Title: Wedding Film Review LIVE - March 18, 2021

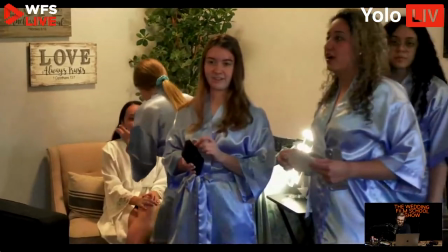13:23 Time type of feeling that you only get, well, once in a lifetime. This whole marriage thing is going to be crazy. There will be hard days and there will be amazing days.
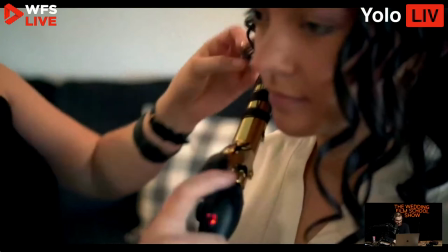13:32 There will be healthy days and there will be sick days too. There will be days where you will probably want to kill me because, let's be real, I can be a pain.
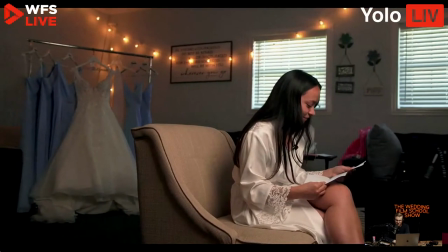13:39 But as we have seen throughout our story, love conquers all. Today we start our forever journey together with God.
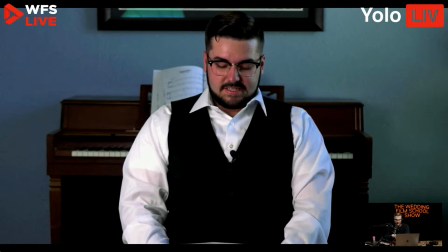13:46 This is where we have all the blue on his shirt. Skin tone is bad. Your shadows are kind of crumbling apart. So I would have just said, like, there's something, like, even though it's not perfect,
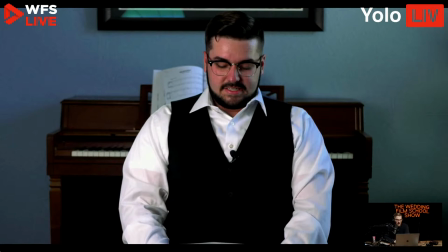14:03 I like the idea for the composition that you had there, but I could see that window coming from the right side, and I would have liked to see him by that window in better light. And then just kind of look at his shirt. He's got there's just a lot of magenta throughout the entire shot. It's very red.
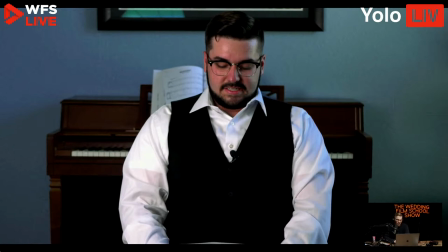14:22 And so, yeah, but you want to get that shirt. You want to get that shirt white and not blue.
I literally cannot contain my excitement for today. I pray that you feel confident that God has created us to love each other forever.
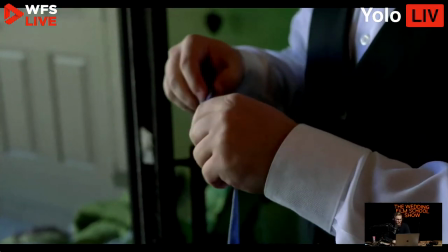14:37 And that God will cast away all your anxieties you're currently having. Today is going to be beautiful no matter what happens.
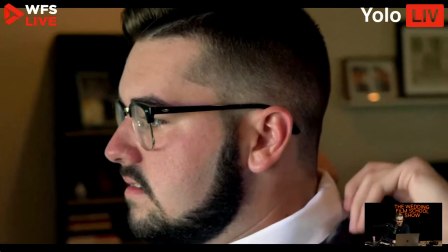14:44 If you get nervous, talk to God and let him take your nerves away from you.
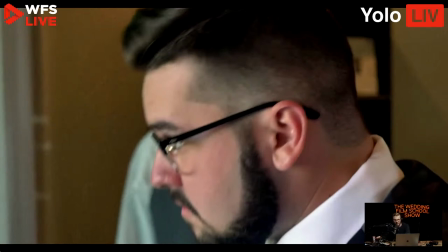14:52 See how much better that looks? Still a lot of magenta in the skin tones. That could just be a personal choice, or maybe just a really red person. And it actually looks a little different on my monitor than it does on the YouTube. So, but regardless,
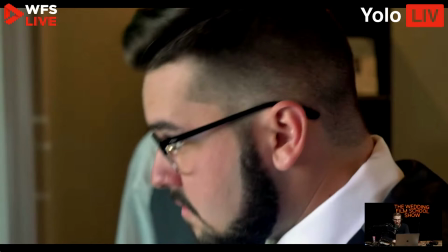15:10 look how much better it looks when he's by that window. I think the composition could have been better, and that's just a little too close. And like, ask them to slow down a little bit and kind of be like, hey, can I get this shot? Can I get this shot? Don't hesitate to do that kind of stuff. Especially when you know you're like, the other stuff didn't look so great.
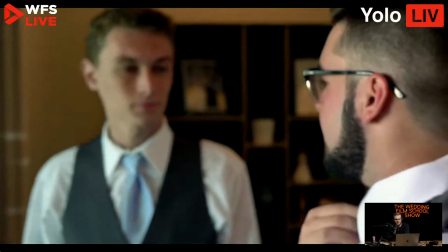15:29 Moving on.
If you get emotional that you can't talk,
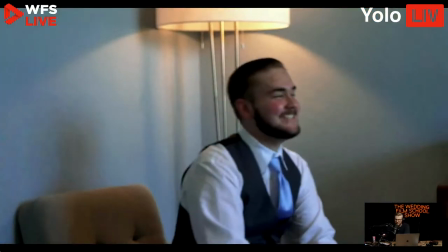15:39 just think about one of my Savannah.
This is a storytelling thing for me. When you have an awkward pause like that, if you don't show them pausing and crying, I would say don't keep the pause in there.
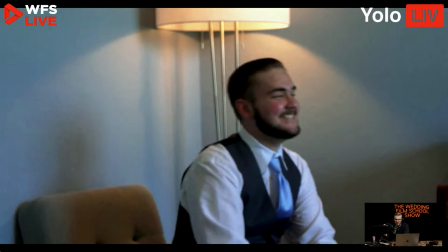15:59 Because you have this pause, he says something, but he's crying, getting emotional. I would show that if that's important to you, to show the emotion, show the pause, like put it on camera so people can see the pause. If not, maybe just cut the pause out and just get to the next line, so it doesn't feel like a weird pause.
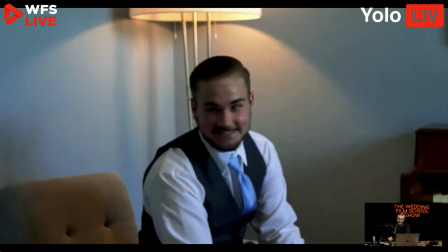16:18 But as you call it, and I'm sure it will make you laugh.
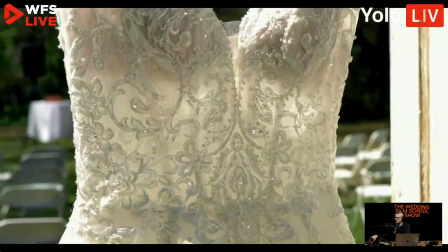16:22 Many people would describe this night as the beginning of a book they are writing together, but I describe ours as a song.
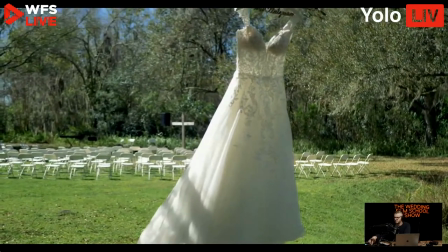16:29 Tonight is the intro to that song and every new chapter of life in a new verse that we write together.
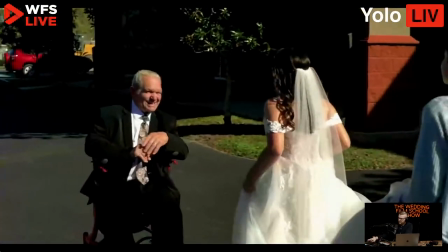16:35 The melody of ebb and flow, adding minor chords here and there,
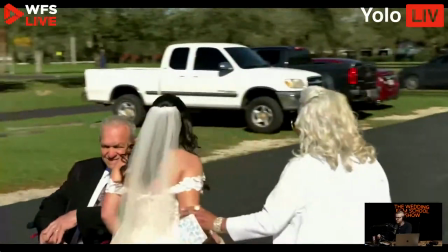16:39 but all of that will lead back into a beautiful chorus full of passion, grace, and love.
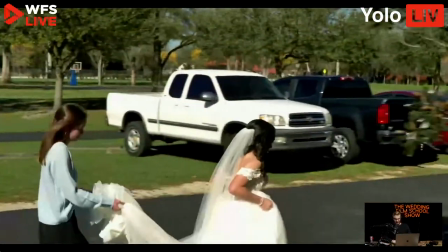16:44 This life is my song to you, Savannah Megan Kelly, and I can't wait to sing it every day with you forever.
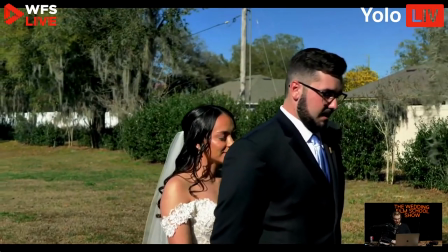16:50 I pray that when we say I do, that God blesses and protects our marriage.
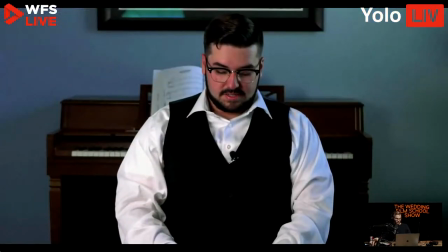16:55 I pray that today we live in the moment and we have the best night of our lives.
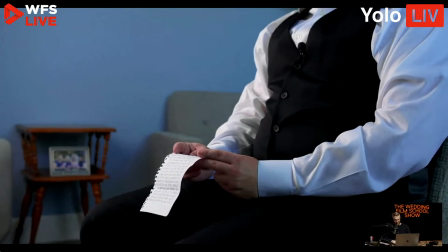17:00 I cannot wait for forever with you, and I pray God helps us to get to forever together.
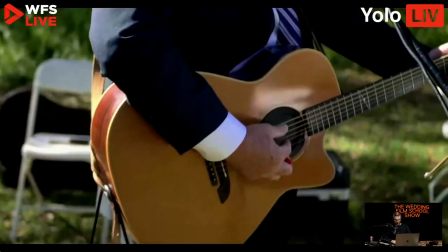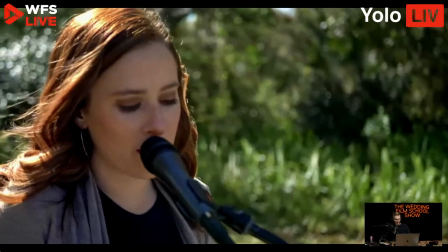17:15 I would move on from that stuff sooner. There's a lot of this. It's not that interesting to watch people sing with no music.